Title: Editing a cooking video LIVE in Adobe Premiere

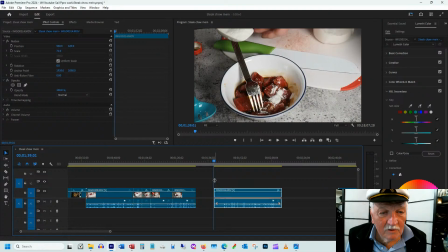(33:01)
I think we used a bit more than necessary. So we're going to mix that up, coat the meat well,
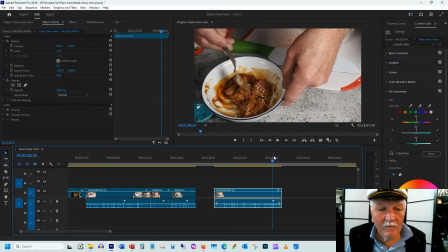(33:09)
and again, we've got how much time?
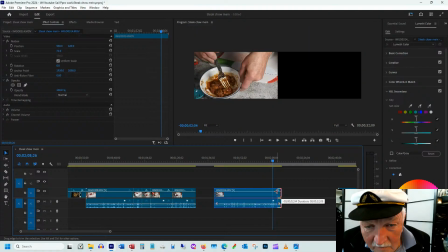(33:14)
We've got 32 seconds of mixing the meat. We don't really need.
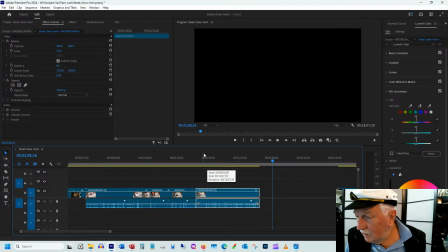(33:19)
Hey, Lucy Warren's World, welcome to my how I edit cooking videos.
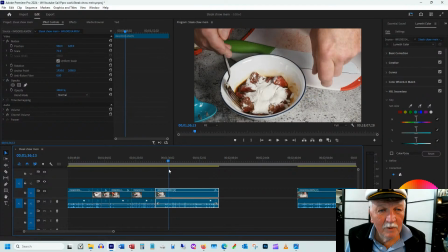(33:28)
Any feedback that anybody has on how I might do things differently, quite willing to take it under advisement.
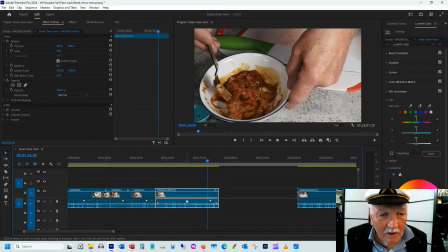(33:37)
So there we are. Now that's mixed up. And now we're 1 minute and 52 seconds into this. There's a bit of an empty space here, but we'll put something else there later on in titles. 1 minute 52 seconds into this. I think we've got some things that are interesting.
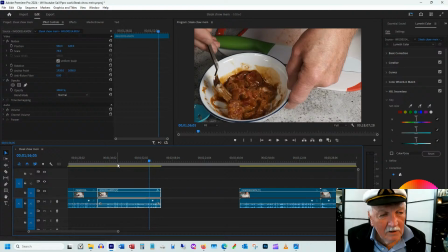(33:55)
So when I was talking earlier about not having people abandon the video early, the meat is the main ingredient, in addition to the chow mein noodles, of beef chow mein.
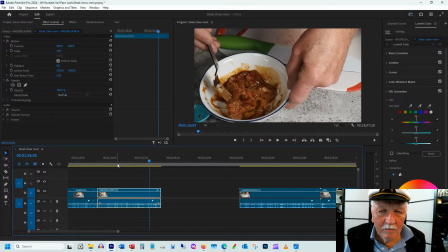(34:09)
So by putting that at the beginning, even though in real life, when I recorded this, I chopped the onion first, partly because when you chop an onion, the cutting board is still nice and clean.
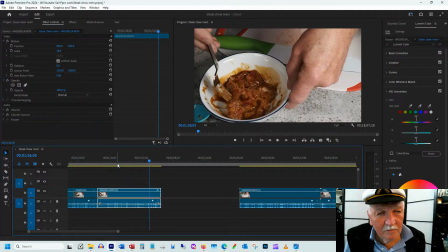(34:22)
When you chop a piece of meat, the cutting board turns a bit reddish, and I didn't want that. It looks messy. Okay, so now we're going to cut our onion because why not?
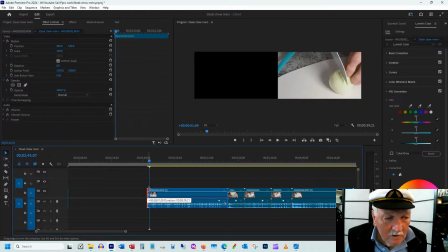(34:41)
It's time for an onion. This camera, the first 8 frames, so that's a quarter of a second,
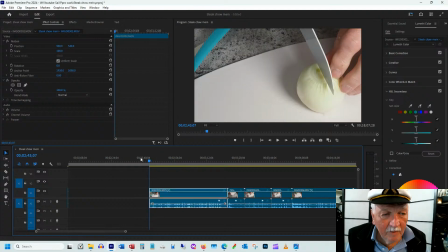(34:48)
less than a quarter of a second, at 30 frames per second. Yeah, quarter of a second. It doesn't pick up the sound, and I do want to have the sound of all of this good activity.
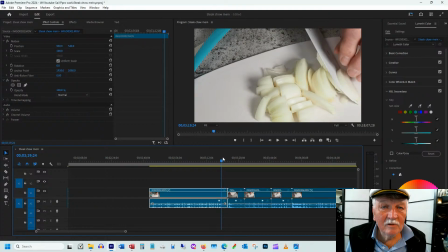(35:01)
Okay, again, we're going to cut on action. So the knife is still moving. We don't want this part here where nothing's happening. Nobody wants to look at an empty screen. It doesn't bring any value to the story.
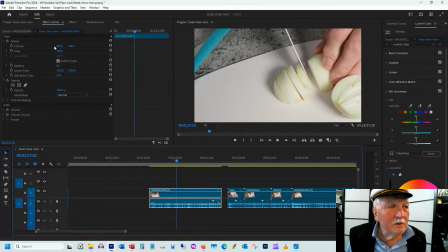(35:15)
Okay, now because we've got all of this real estate with 4K source video, we can move it up.
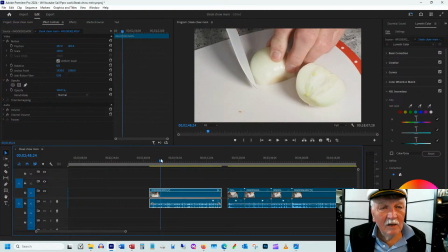(35:23)
We can center it a little bit, and basically that means I don't have to spend time fiddling with the camera to deal with.
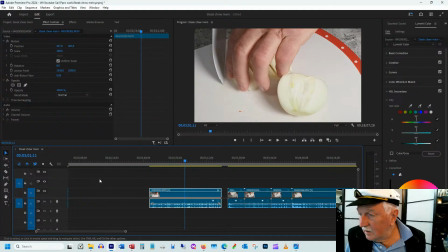(35:30)
Hey, Abby the Explorer. Oh, you're back. Yeah, fiddling with the camera when I can fiddle with the image after the fact.
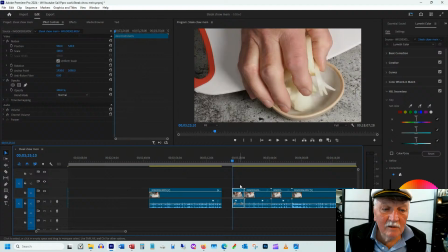(35:40)
Okay, so let's cut that off. We only need 4 seconds of this.
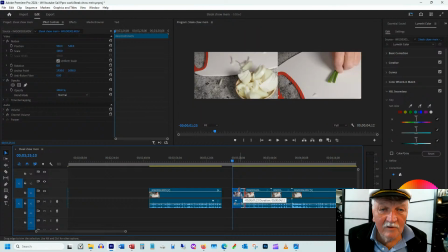(35:44)
I've sort of set myself that standard of 4 seconds of fiddling with the
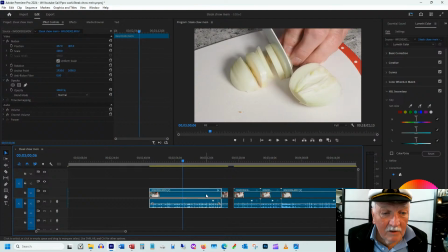(35:51)
bowl of the ingredient. Now, so this, what did I say? This was 36 seconds. So 36 seconds of cutting an onion is kind of boring. And people have told me that I don't do a very good first-class chef's cutting of things.
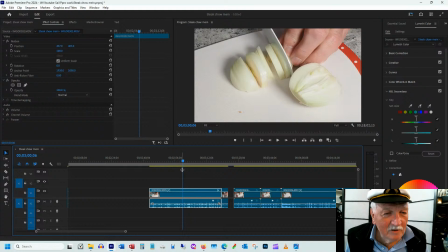(36:07)
I apologize. So what we're going to do is we're going to speed it up a bit so as not to bore people.
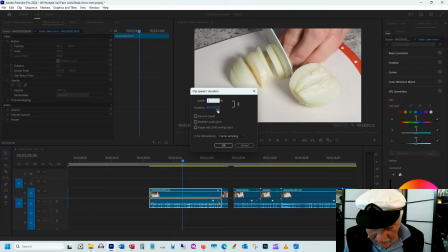(36:15)
And we're going to speed it up to 160% of original time.
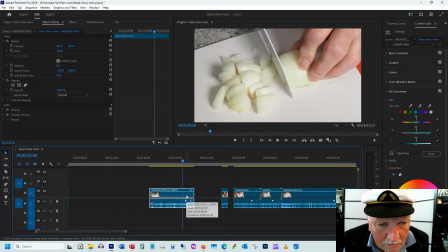(36:22)
So it went from, what did I say, 38 seconds to 22 seconds.
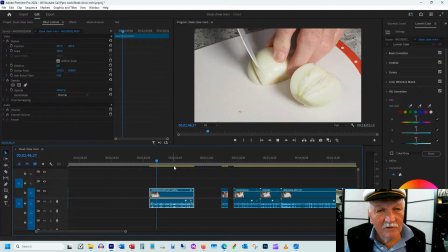(36:28)
Still 22 seconds of watching onion slicing is kind of boring. Interestingly, Adobe make this, the soundtrack still sounds good even though it's been speeded up.
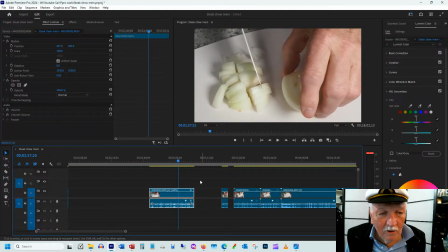(36:39)
I don't know how they do that. And then later on, when I see how long the whole program is, because we're aiming for about 10 minutes, we can make this even shorter or allow it to be a bit longer.
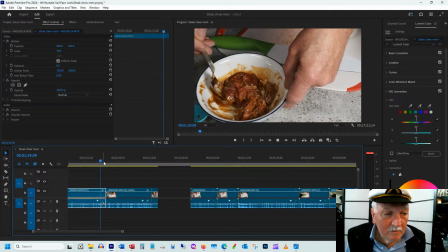(36:53)
So let's move this close together. Now, I don't believe in a lot of fancy transitions.
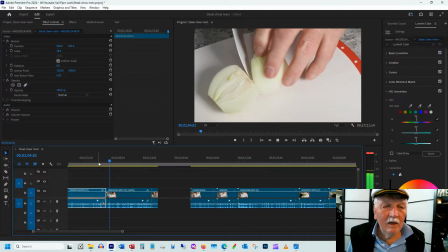(37:00)
I just want to cut things. Very rarely will I do a dissolve or a fade between two scenes.